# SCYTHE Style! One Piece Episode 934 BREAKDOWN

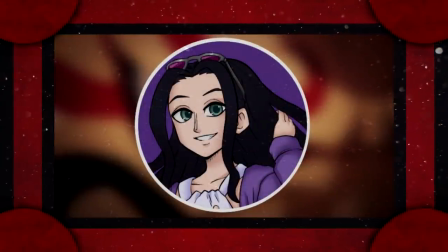Hello everyone, Skippy here, and welcome to One Piece episode 934,
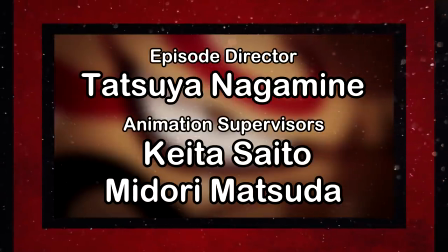directed by Tatsuyo Nagamine and supervised by Midori Matsuda and Keita Saito.
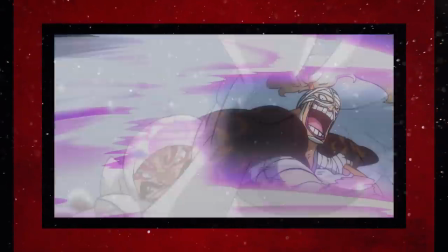After Komaki started the fight off on the right foot, 934 should be able to wrap it up quite nicely,
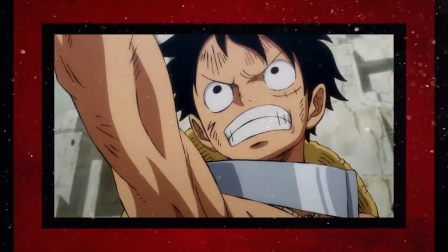largely thanks to it being our main series director Tatsuyo Nagamine's first episode since this arc first began,
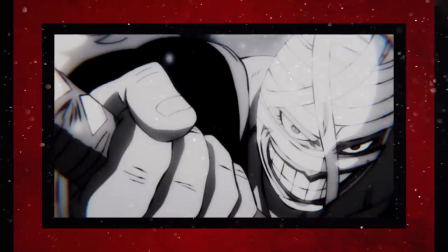displaying a storyboard full of fantastic atmosphere and well-crafted action that's unlike anything else,
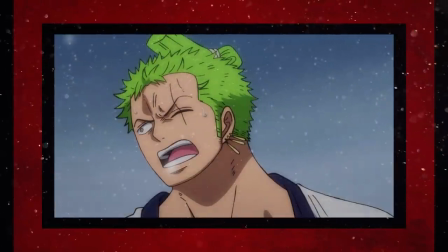and being supervised by our character designer Midori Matsuda once again in newest addition to the supervisor rotation Keita Saito.
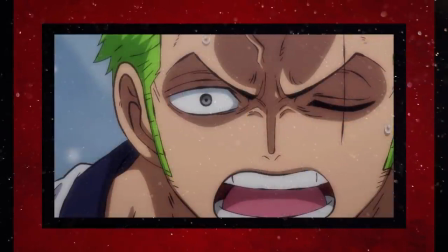With the former showing off what might just be her most polished artwork yet,
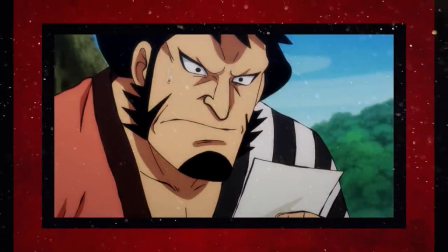and the latter continuing to stick very close to Matsuda's sheets but with a bit more of a sharper and shading heavy touch.
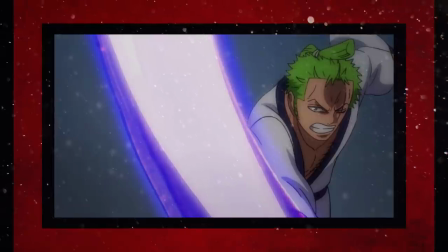Throw in some key animation from series regulars like Tetsuro Nureki and Masahiro Kitazaki with the promise of more in the end product,
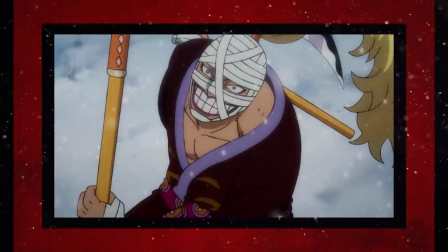and this episode should end this brawl off with a real So will episode 934's
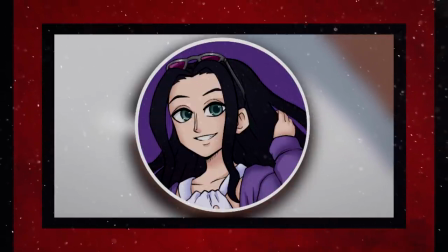quality be fully representative of the craftsmanship of our series director and the involved staff?
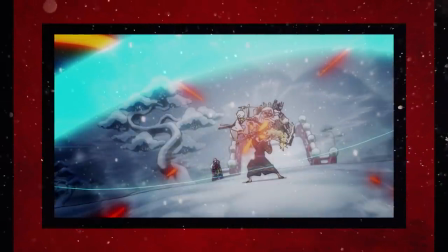Well let's get back to the snowy landscapes of Ringo to find out.
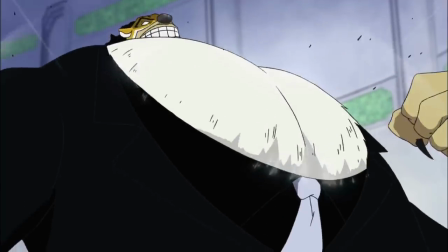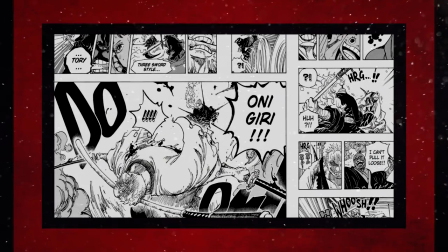This episode covers the remainder of chapter 937 and the first 8 pages of chapter 938,
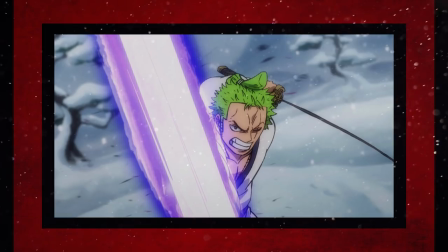and so as to not have the Zorro stuff be secluded to the first half only and have the rest of episode be purely dialogue,
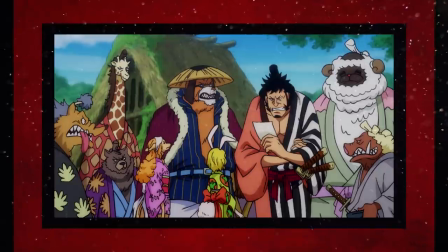most of the stuff taking place in other places of Wano, like the flower capital in Ebiso Town,
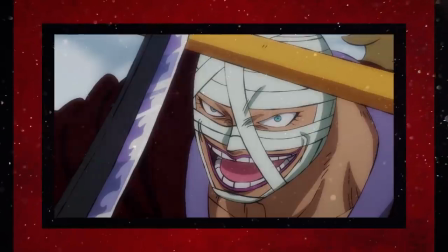are moved to right after Zoro and Kamozo's first set of clashes and it's all done quite well in terms of leaping from page to screen.
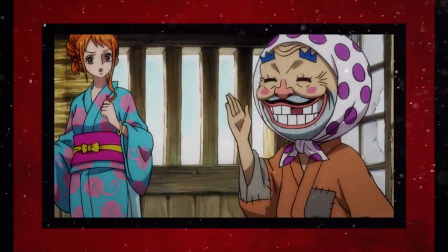Adding filler where necessary to make Yasui's entrance back to Ebiso make more sense,
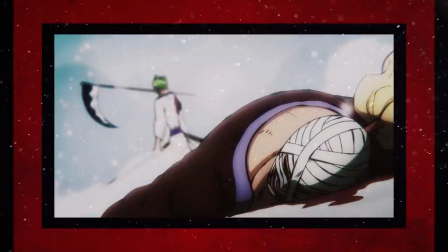and giving the major plot-heavy moments that level of atmosphere that Nagamine specializes in.
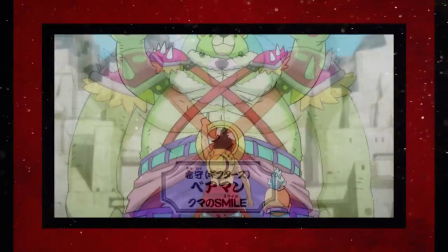Sure, I think some people may have issues with the added udon scene since it creates an entirely new character for Luffy to just wash,
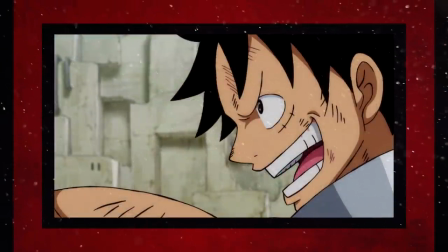but I think it's necessary to continue on with the higher level of importance that Udon has been given in the anime,
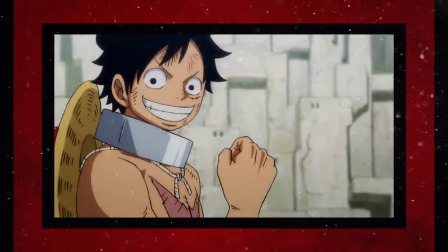and to show Luffy's constant growth and yearn to bring his Haki to the next level.
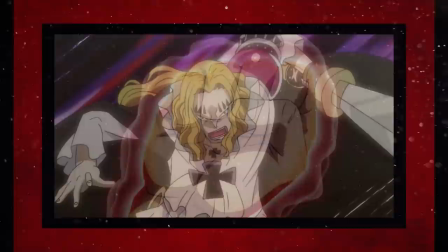If anything, what I more had a problem with in the adaptation here is the very odd decision to have consistent flashbacks mostly in the
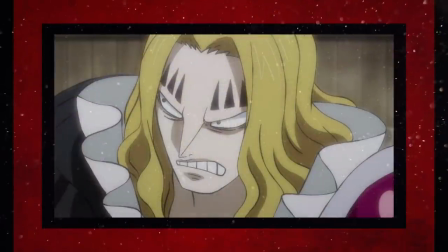first half and in some of the second that recap big parts of episodes that weren't all that far back in terms of plot relevance,
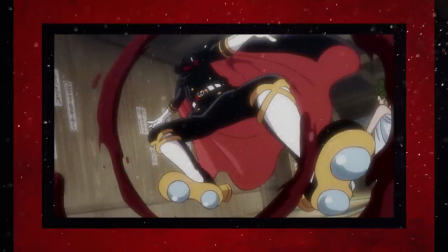with not one but two flashbacks to an episode as recent as 932 feeling really unnecessary.
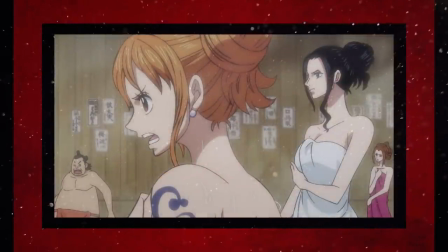It sort of slows down the momentum that the episode builds every single time that they decide to cut to one,
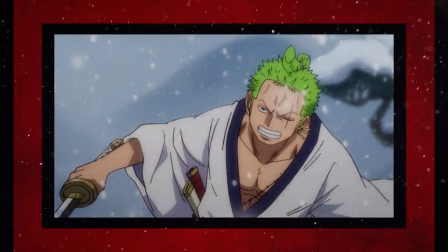and I really think it would have been much smarter of them to add in more Udon filler and extensions to the Zoro half,
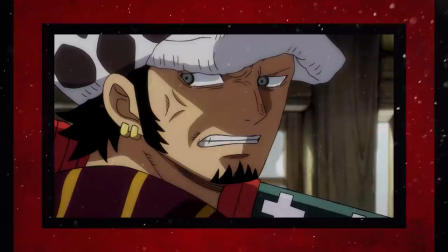which is kinda what I was expecting based off the preview. Don't get me wrong, I still absolutely adored the adaptation here for the most part,
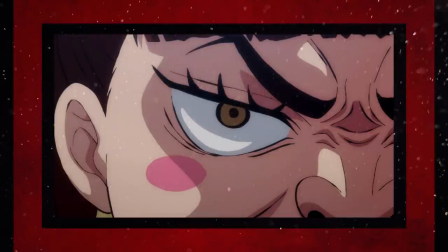and from dialogue to action everything feels as tense and engaging as it should thanks to Nagamine's mastery of his craft,
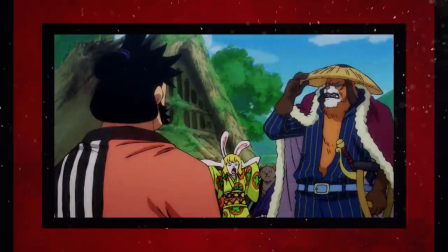but I feel like it's unfortunately brought it down just a tad by feeling like it has to remind the audience of something that is still kinda recent in our mind,
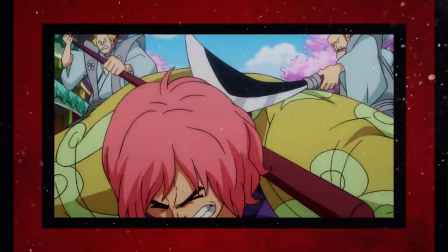but it's thankfully something that Nagamine's storyboard makes up for wholeheartedly.
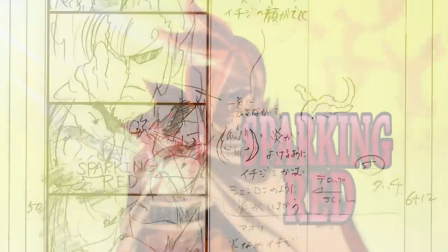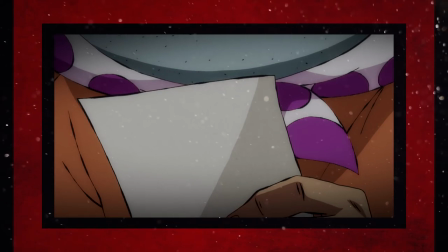While not as stylistically strong in the sections that are nothing but pure dialogue,
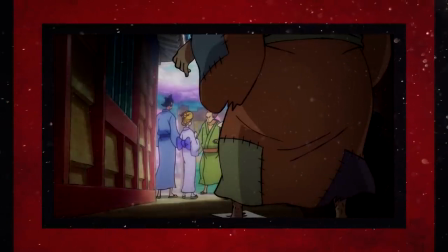Nagamine's board still manages to hit on all cylinders and shows off his talents in a nice way.
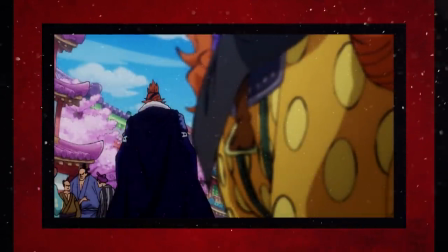From almost looking like a Hollywood film with the film camera focusing in and out on objects and people in the foreground and background,
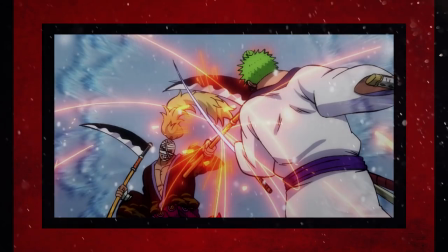to a fantastic amount of scale in the Zoro fight that allows it to be more than just a thousand clangs like it was in the manga,
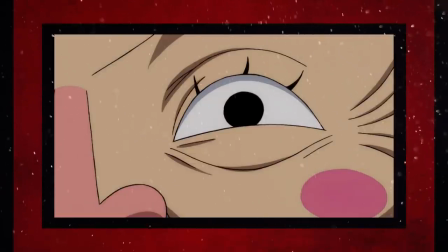Nagamine's touch is as far as the eye can see, and I mean that quite literally,
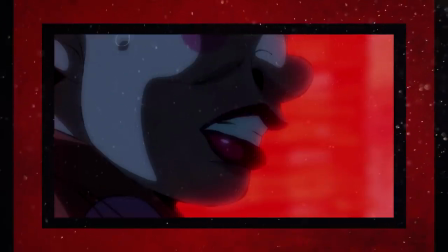having so much attention to detail in a purely visual aspect that absolutely accentuates it directorially.
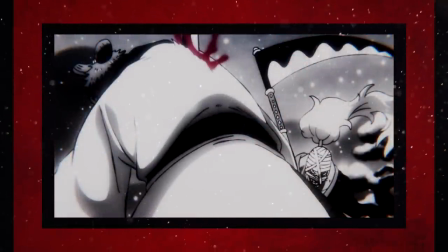With the already fantastic largely black and white colors that only single out Zoro's blood as Kamizo strikes him,
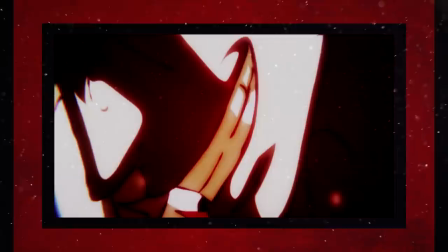made even better as the scene drowns itself in reds as Zoro smirks and telegraphs perfectly that the man is out for blood.
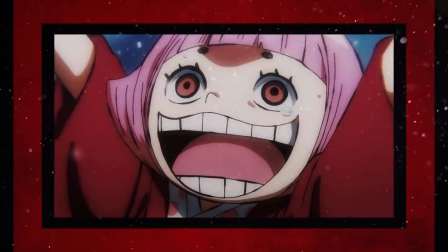And when there's several color shifts and expert compositing usage like this all throughout where it matters,
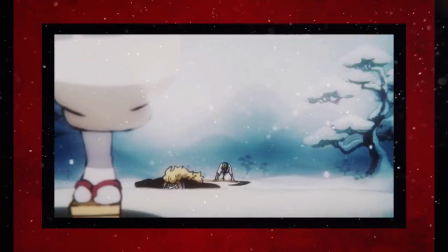Nagamine flexes so very much after Komaki herself was a tough act to follow.